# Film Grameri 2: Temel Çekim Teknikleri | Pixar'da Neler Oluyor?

Bir önceki alıştırmada hikayenizden bazı bölümleri küçük adımlara ve karelere ayırdınız.
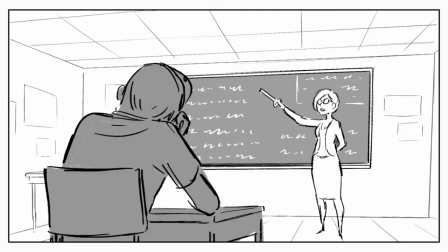11s
Şimdi kadraj ve sahneleme ile ilgili düşünmenin zamanı geldi. Hikayenizdeki olayların geçtiği ortama sahne denir.
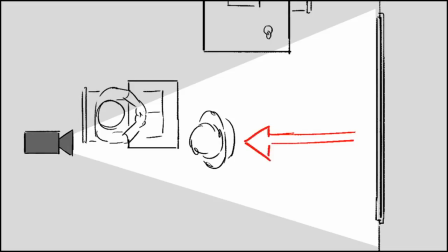18s
Karakterlerinizin o ortamda kameraya göre durdukları yerin belirlenmesi de sahneleme olarak adlandırılır. Seneler içinde seyircilerin hikayeyi anlamasına yardımcı olmak için film yapımcıları farklı şekil teknikleri geliştirdiler. Örneğin eğer yeni bir ortamın seyirciye tanıtılması gerekiyorsa genellikle işe geniş açılı çekimle başlanır.
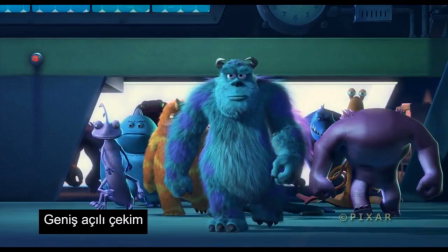35s
Geniş açılı çekimlerde kamera karakterlerden oldukça uzağa yerleştirilir ve böylece geniş bir bakış açısıyla yeni ortamın daha iyi bir şekilde anlaşılması sağlanır. Bu şekilde kullanılan geniş açılı çekimlere uzak çekim adı da verilir. Uzak çekimleri genellikle şuna benzeyen bir orta boy çekim takip eder.
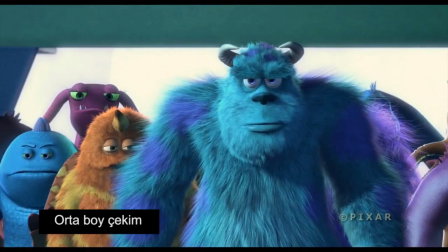51s
Orta boy çekimler daha kişiseldir ve aynen bir arkadaşınızla konuşuyor musunuz gibi duygu içeren, karşılıklı konuşmaların gösterilmesinde kullanılır.
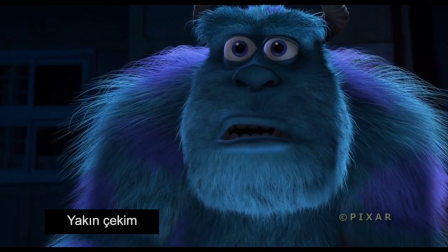58s
Duygusal bir anı ya da hikayenin önemli bir noktasını vurgulamak istediğinizde bunun gibi yakın çekimler kullanmak çok etkili olabilir. Şu ana kadar bahsettiğim üç çekim tekniği yani geniş, orta boy ve yakın çekim en sık kullanılan çekim türleridir. Hangi çekim tekniğini kullanacağınıza karar verirken kendinize iki soru sormalısınız. Seyircinin neyi bilmesini istiyorsunuz ve seyircinin ne hissetmesini istiyorsunuz? İsterseniz şimdi sanatçı arkadaşlarımızın bu çekim teknikleri nasıl kullandıklarını öğrenelim. Geniş orta boy ve yakın çekim seçenekleri var olduğunda bu çekimlerin bir sahnede nasıl ve ne zaman kullanılmaları gerektiğine karar vermek gerekir. Sahnenin tamamını yakın çekimle çekerseniz her şey eşit önemde olarak algılanacaktır. Öte yandan iki kişinin konuştuğu bir sahneyi orta boy çekimle çekerken, konuşanlardan birinin bir bomba patlatacağı yani çok önemli bir şey söyleyeceği ya da bir sır vereceği anı yakın çekimle çekerseniz, bu an sahnenin geneline göre daha önemli görünür ve böylece tüm sahneyi yakın çekimle çektiğinizde elde edeceğinizden daha iyi bir etki elde edersiniz. Her karede bir diğeriyle elde edemediğiniz yeni bir bilgiye sahip olursunuz. Kareleri yani çekimleri sıralamanın yöntemlerinden biri genişten orta boya sonra da yakın çekime geçmektir. Ama tek yöntem bu değil. Örneğin arabalarda yakın çekimle başlayıp buradan geniş açılı çekime geçmiştik.
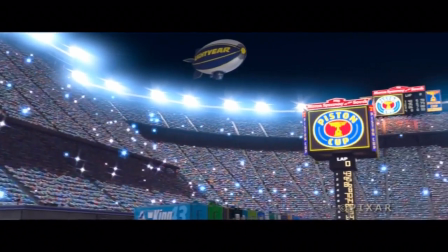139s
Önemli olan kareleri ve çekimleri seyircinin bilmesini ve anlamasını istediğiniz şeye göre sıralamanız. Ben buna karar verdikten sonra seyircinin bilmesi gereken şey için ne görmesi gerektiğini düşünmeye başlarım. Yukarı bakta Manson Mağarası'nda sahnenin başında neredeyse orta boya yakın
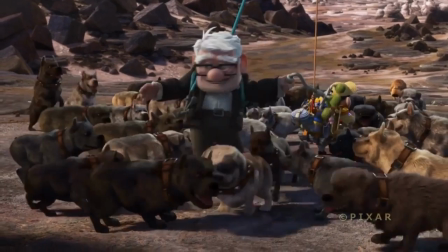159s
çekimler kullanmıştık ve Carly ile Russell'ın mağaraya girişini bu şekilde göstermiştik.
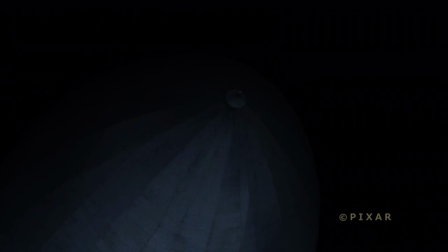164s
Ama mağaraya girilirken geniş açılı bir çekime geçerek mağaranın büyüklüğünü,
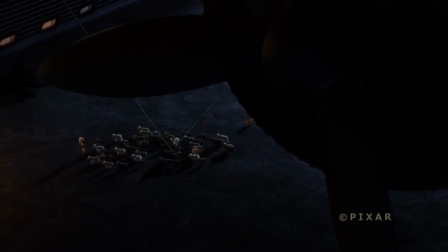169s
genişliğini ve içeri girdiğinizde ne kadar ufak kalacağınızı göstermek istemiştik. Geniş açılı bir çekimle Manson ne kadar çok köpeği olduğunu da görebiliyorsunuz. Yemek masasına geldiğimizde ise daha yakın ve samimi bir görüntü kullanılıyor.
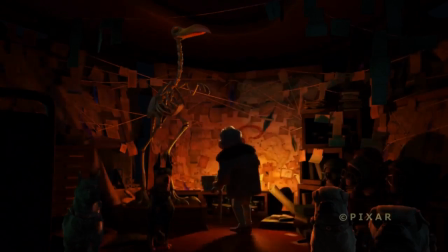184s
Sahne devam ettikçe Carl, Manson biraz deli olduğunu ve aslında tehlikeli bir durum içerisinde bulunduklarını anlıyordu. Seyircinin bunu anlaması için de Carl'ın yüz ifadesinin açıkça görüldüğü bir yakın çekim tercih ettik. Hangi çekimi kullanacağınıza karar verdikten sonra görüntünün kadraj içine nasıl oturacağı hakkında düşünmelisiniz.
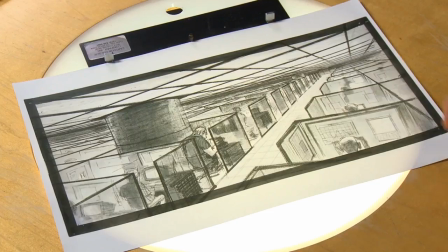205s
Film yapımcılığında kutuyu ya da kadrajı ekranın kenarları belirler ve çekiminiz bu kadraj içinde gösteridir. Görsel dil bölümünde öğrendiklerinizi de kullanarak seyircinin neyi bilmesini ve ne hissetmesini istediğinize bağlı olarak kadrajın görsel kompozisyonunu tasarlamalısınız. Hikayenizin önemli noktalarını açık bir şekilde kadraja oturtmak çok mühim bir konu. Eğer seyirciyi iletmek istediğiniz fikri anlamazsa hiçbir şeyin önemi kalmaz çünkü seyirciyi kaybedersiniz.
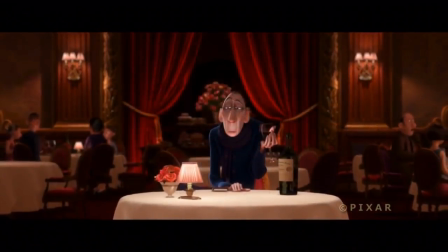230s
Ana karakterinizin kadrajın neresinde bulunması gerektiğine karar verirken yapabileceğiniz en basit şey onu çerçevenin ortasına yerleştirmektir.
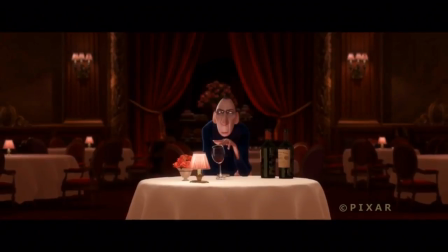236s
Aynen böyle. Merkezde kadrajlama seyirciye nötr ve stabil bir his verir. Çerçeveleme yani kadraj için sıkça kullanılan bir diğer teknikte 3'te 1 kuralı. Bu teknikte çerçevenizi aynen bu şekilde yatay ve dikey 3'er eşit parçaya ayırdığınızı düşünün.
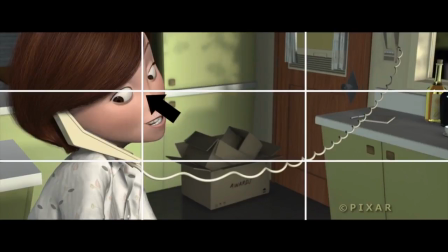251s
Çekiminizi karakterinizin 4 kesişim noktasından birine gelecek şekilde konumlandırmalısınız.